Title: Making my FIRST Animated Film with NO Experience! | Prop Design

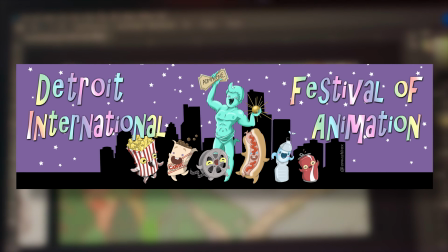Hi, my name is Mac, and I'm working on animation for the Detroit International Festival of Animation here at a program called Slam & Co. in San Francisco. I wanted to take you guys on a little bit of a journey, or I guess an update of what I've been doing so far.
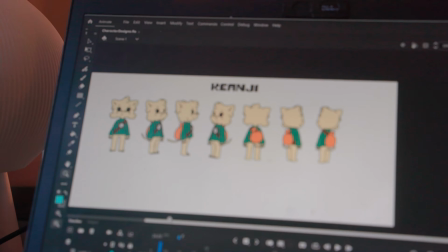I worked on the script, I've done designs for the characters, I've done model sheets, concept art, and now I'm doing prop design. So I'm gonna give you guys a little update of what I've done the past week with this prop design and a little bit more concept art, catch you guys all up to speed.
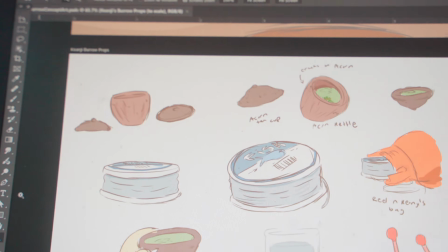Let's start with the prop design. For the props, I kind of focused on the different things that the characters would be interacting with. When I was doing some research on making prop designs, you have to think of not just the space, but also how the characters are gonna interact with the products in the space.
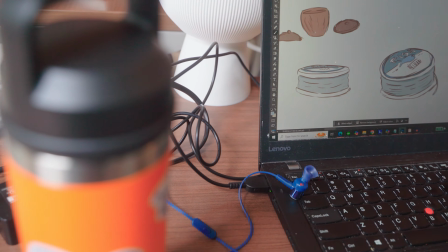There's only a few props I really wanted to consider because these are the props that are kind of going to be touched, I guess. They're going to be stuff in the background, probably. Those are just not going to be like interacted with. So you have to kind of think about what are the shapes of these things, what are the size of these things, the scale and everything.
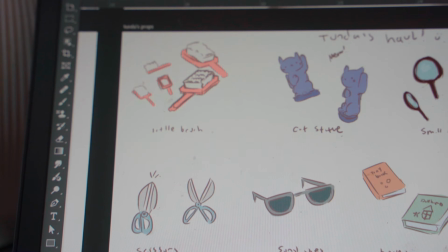So let's start out with the first one. I first worked on Tunda's props, or the things that Tunda is going to interact with.
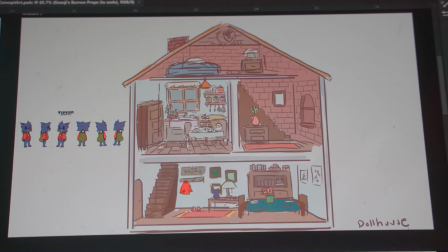A lot of things that the interactors have to do with the dollhouse. So there's things in the first floor of the dollhouse that Tunda kind of picks up, packs away.
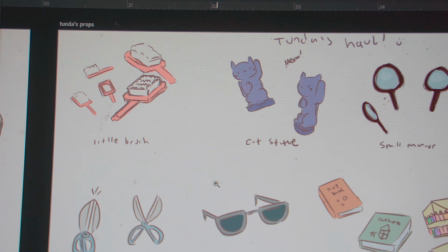I drew a bunch of those things, like a brush, there's like a cat statue, books, and worked on most of the concept art of that. And then I thought, actually when I animate this, what are the sizes of everything going to be? So I know what they look like, but in comparison to Tunda, what are the sizes of these objects?
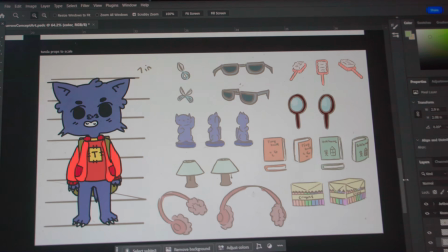So what I did is I made a sheet, had Tunda on it, and I put like a scaling thing to show how tall Tunda is.
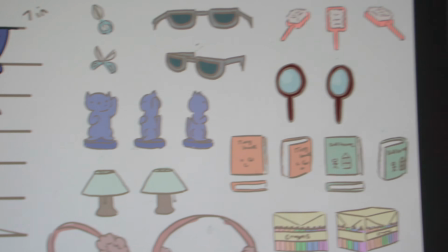And then each object on the side, I kind of measured it. Everything on that page is like to scale. And I think that's going to help me when I'm animating to like reference back to like, oh, how big is this book supposed to be?
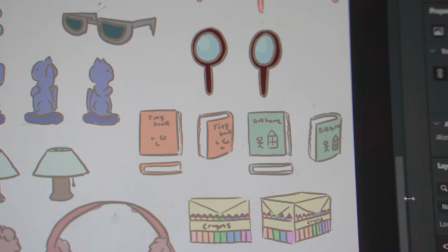How big is this statue supposed to be? Is it going to fit in his bag? I had to think about that. Like his bag grows when these things get placed in his bag. So I was playing around with that a lot and like thinking of different ways to scale and make sure things like made sense. And I liked how a lot of Tunda's props came out. The next thing I worked on with Tunda is his gear props.
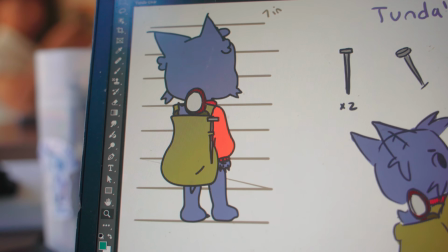So gear are things that they're going to be using to navigate the space. Tunda has these nails.
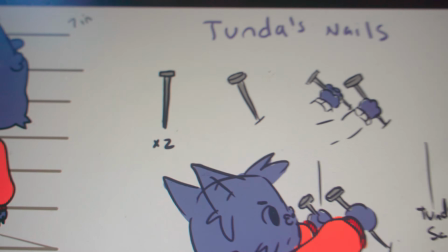So the nails are used to kind of like, I think I'm giving both Tunda and Kinji almost like propelling like mountain climber type of gear because they're small creatures. So they need to like go up and down like bigger things. So Tunda has nails that he kind of like smacks into the wall, and like he like kind of picks his way up.
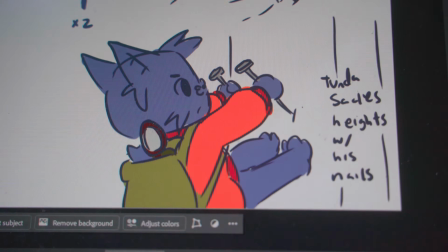I do kind of a picture of him kind of doing that, and like the size of the nails are also on his backpack. And I think they came out pretty cool, and he looks kind of cool as he's climbing. In terms of Kinji, let's move on to Kinji's props.
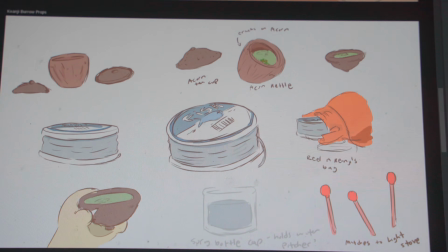Kinji doesn't have that many props. I'm thinking about mostly her interacting things in her burrow. So the scene in the animation, it starts in Kinji's burrow. And so I wanted to make some things that she interacts with, like her tea set.
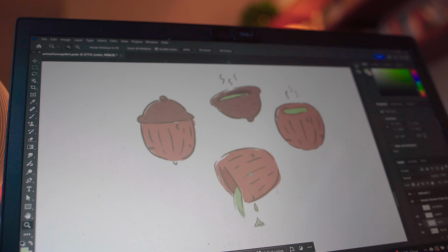She has like an acorn like teapot and stuff like that, like a little acorn cap that she uses to actually drink the liquids and stuff. So I designed that, and I kind of made like more of a soft look.
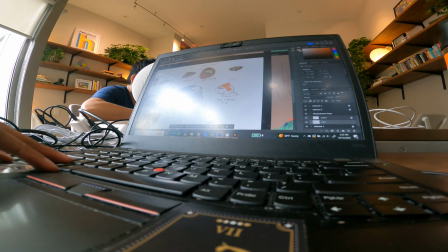I know a lot of these prop designs are on Photoshop, and my animation isn't going to be on Photoshop, but I just kind of like to see like the concept art looking kind of like soft,
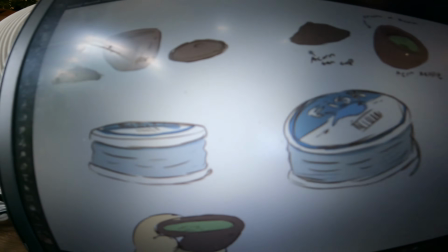because like I feel like raster images make things a little bit softer. And so I worked on making Kinji's teapot as well as her fishing line, which is also going to be part of her gear. Her fishing line is also kind of used to propel and like go up and down things.
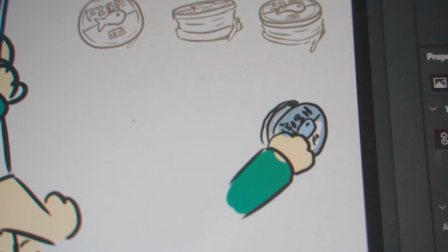So I wanted to give it kind of like a fun look. Thing about the fishing line though, I don't think I'm gonna make it seem like it's an actual fishing line because it's very small, and it's something probably that Kinji would have made. So I wanted to keep it really small, and I want to give it the idea that the string is like kind of like replaceable in some ways, but I'm not sure how to convey that yet.
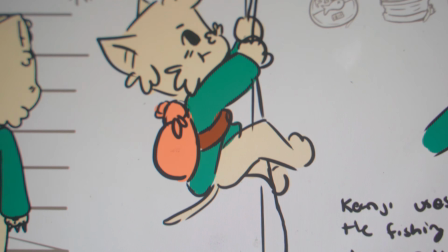I don't know if I should have a scene of like Kinji like collecting these things at this point, because this is kind of like a short animation, so we're just gonna have to infer where she would have gotten this. I mean, they live in a forest. There's probably a lake. There's probably just random fishing lines that people have just left in the water because they got trapped or stuck. So thinking about where she could have gotten it, in my head at least, kind of validates the reason why she would have had something like this. But the cute little sticker of the fish on it, I think gives it a little bit more character of what it actually is. Not just what it is, but also what it's inspired by. Next thing that Kinji also has in her house that she's going to be interacting with are matchsticks.
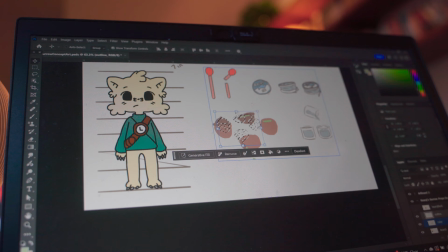And I drew a matchstick, and they're pretty big in comparison with a 7-inch tall creature.
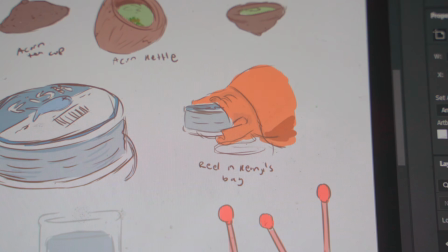So I had to make sure that like there was an image of the matchstick being broken,
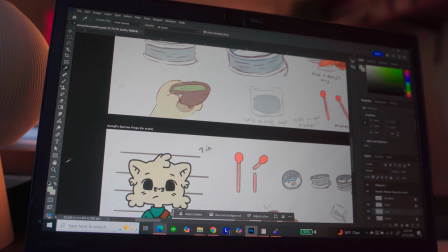because I feel like if I'm a small creature and I'm holding this like huge matchstick, I'm gonna like snap it or something. So it's easier for me to like light it and stuff like that.
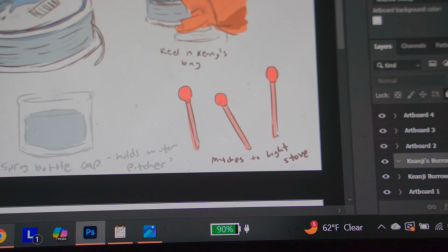The next thing is the water cup, or I guess the water holder. Kinji has something that she's going to be using to pour into the teapot, or acorn teapot. And I was thinking more like a cap, almost like a spray bottle, you know, like those little clear caps you put on top of a spray bottle. I was thinking that, but upside down to hold water. So yeah, that's kind of like the direction of Kinji's props.
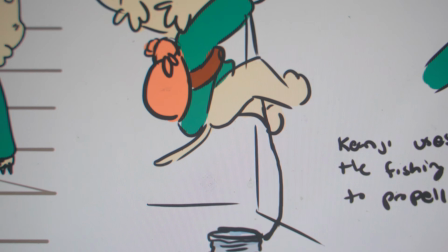And then in terms of Kinji's gear, as I told you, is the fishing line. And Kinji also uses that to propel.
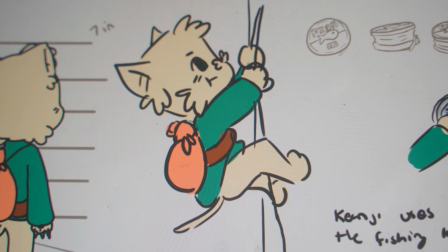So I kind of like sized it up.
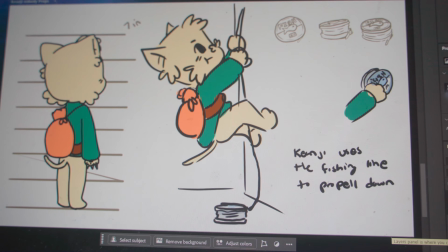I made like a scale of Kinji, and everything there on that page is to scale with the fishing line, stuff like that, just to give like an idea of how big everything is. And then finally, let's get on to the concept art I did this week. I only did 3 different pages.
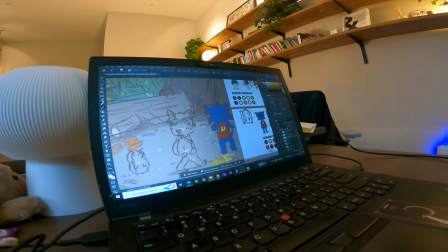One of which was just like a revision to one of the pages.
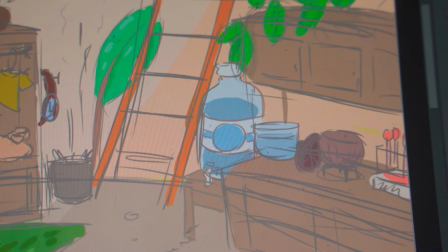So Kinji's burrow, I added a water bottle, like the smaller water bottles, because I was thinking, okay, these creatures, they're living underground, they want water.
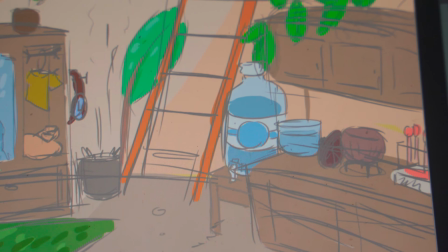Sure, they can go up and like go to a lake, but I thought since they're scavengers, they collect things, so they would have more like things that symbolize collection or like kind of like storing something. So the water bottle sitting there on the edge of the side, kind of a cute addition. I made like the little spigot at the end, so like, oh, what if they just want to like open it and like, you know, drink some water out of it or get some water out of it, like clean water. So I think that was like a nice touch. It does look kind of out of place, so I might change the color of like the water bottle paper, but at the same time I think it's more realistic because like, hey, like it's a water bottle that they just found.
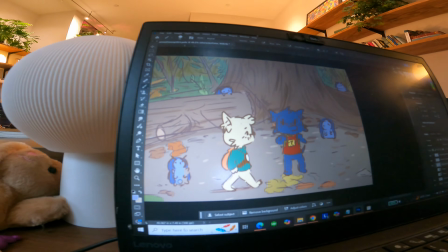The next concept art I worked on was walking through the forest with the roly-polies. This one was my favorite because this is a scene that I was thinking about in my head a lot when I first thought about making Kinji. Of them walking the forest, going to the trash cans, and then they see all the roly-polies and they're just like, it's just a casual scene.
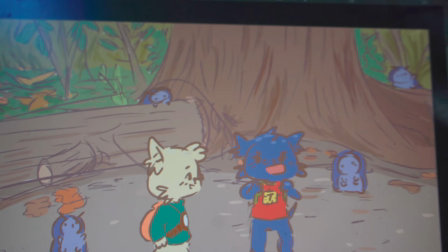It's nothing that really pushes the story per se in terms of like what's happening, but it just like gives the viewer a feeling of the environment.
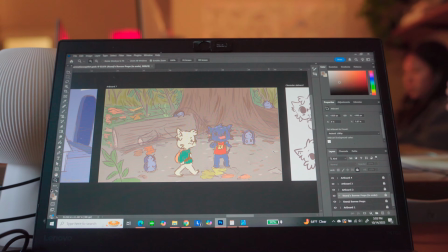So I really wanted to seem like cozy and stuff like that. And I think Photoshop really does a good job at like giving that feeling. So I'm thinking about doing all the backgrounds in Photoshop and then doing the animation in like Adobe Animate and stuff like that. So I think it'll be fun putting it all together and seeing how the characters interact with their background and stuff like that.
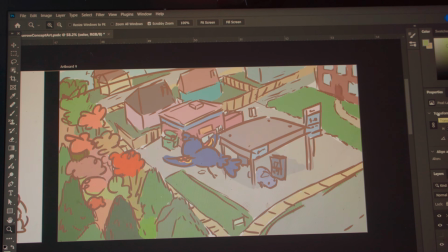The next thing I did concept art wise was RWB, Red Wing Blackbird, flying over the town and seeing the trash can. He's the guy who tells everybody what's happening in the city and the good places to scavenge and everything like that. I like that scene. I think the first time I envisioned the scene was RWB flying over the forest. But then I was like, well, I should give kind of like an idea of how he even saw the trash can and stuff like that.
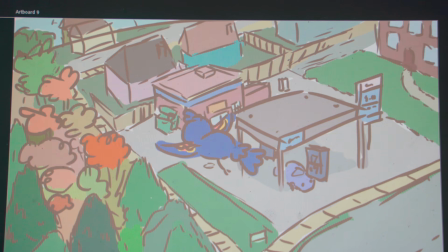So I ended up having the forest kind of on the side and then having the gas station and then a bunch of houses, having me an idea of like how the story is going to progress because certain characters are going to appear, but where are they going to appear from? Let's get an idea of the landscape. So I kind of just like mocked up some concept art with that just to give my head like, okay, this is how it's gonna work and this is how everything's gonna fit together and how it's gonna make sense. But you guys will know once I guess the storyboard is in progress or I start revealing more about the story.
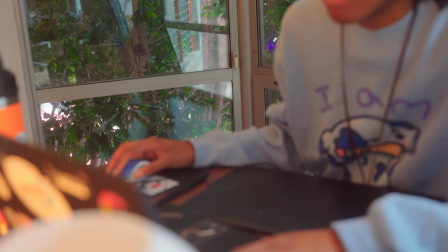But yeah, I think that came together pretty nice. What I did that was kind of fun to draw was some sticker designs.
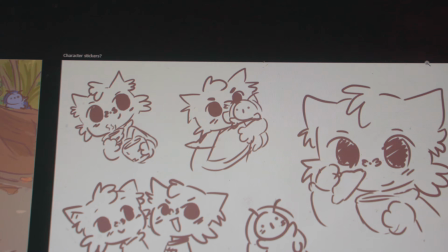I made a poll on my Instagram asking you guys if you would want Kinji stickers just to help support the journey and that makes you guys feel more, I guess, connected to the story and everything. Mostly because I feel like I do sell stickers on my website, but they're always not related to Kinji. It's like kind of like my business stickers and stuff like that. Like huge stickers from other cartoons, fan art, and like just like dogs and cats and like relatable objects.
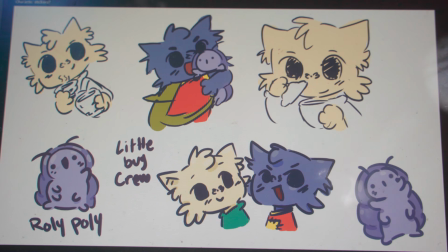So I want to give you guys some options. So if you are interested in Kinji stickers and Kinji apparel and stuff, leave a comment below and let me know and maybe I'll make some stickers for Kinji.
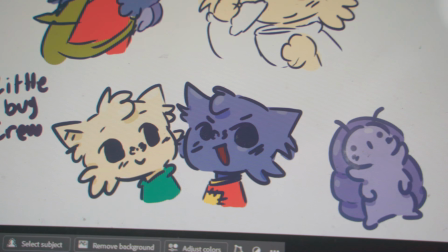So if you're out there and you guys can like get a cute roly-poly sticker,
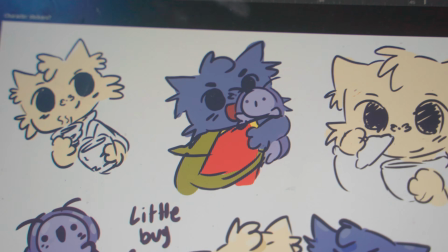but I was playing around with like just different designs and sketches of the characters just to have more fun and then get more used to drawing them and stuff like that.
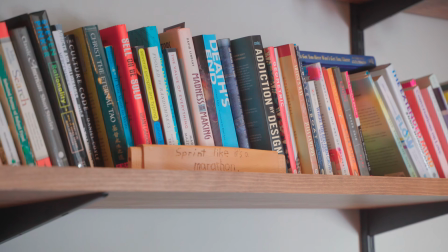All right, now let's move on to talking a little bit about Slam. So I've been here for about 5 weeks, halfway through. I think I'm making pretty good progress on the animation, so everything kind of feels like it's in line and in time. And every week we have the check-ins and we have like things we have to do, a card that we get and we have to fill it.
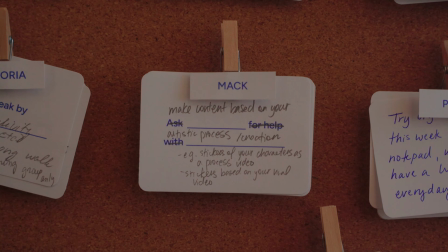So this week I had to make 2 short form videos that are kind of like promoting my stickers. But there was some sort of disconnect that I was having. I want to support this animation a lot and I want it to keep going and I want to focus full-heartedly on it.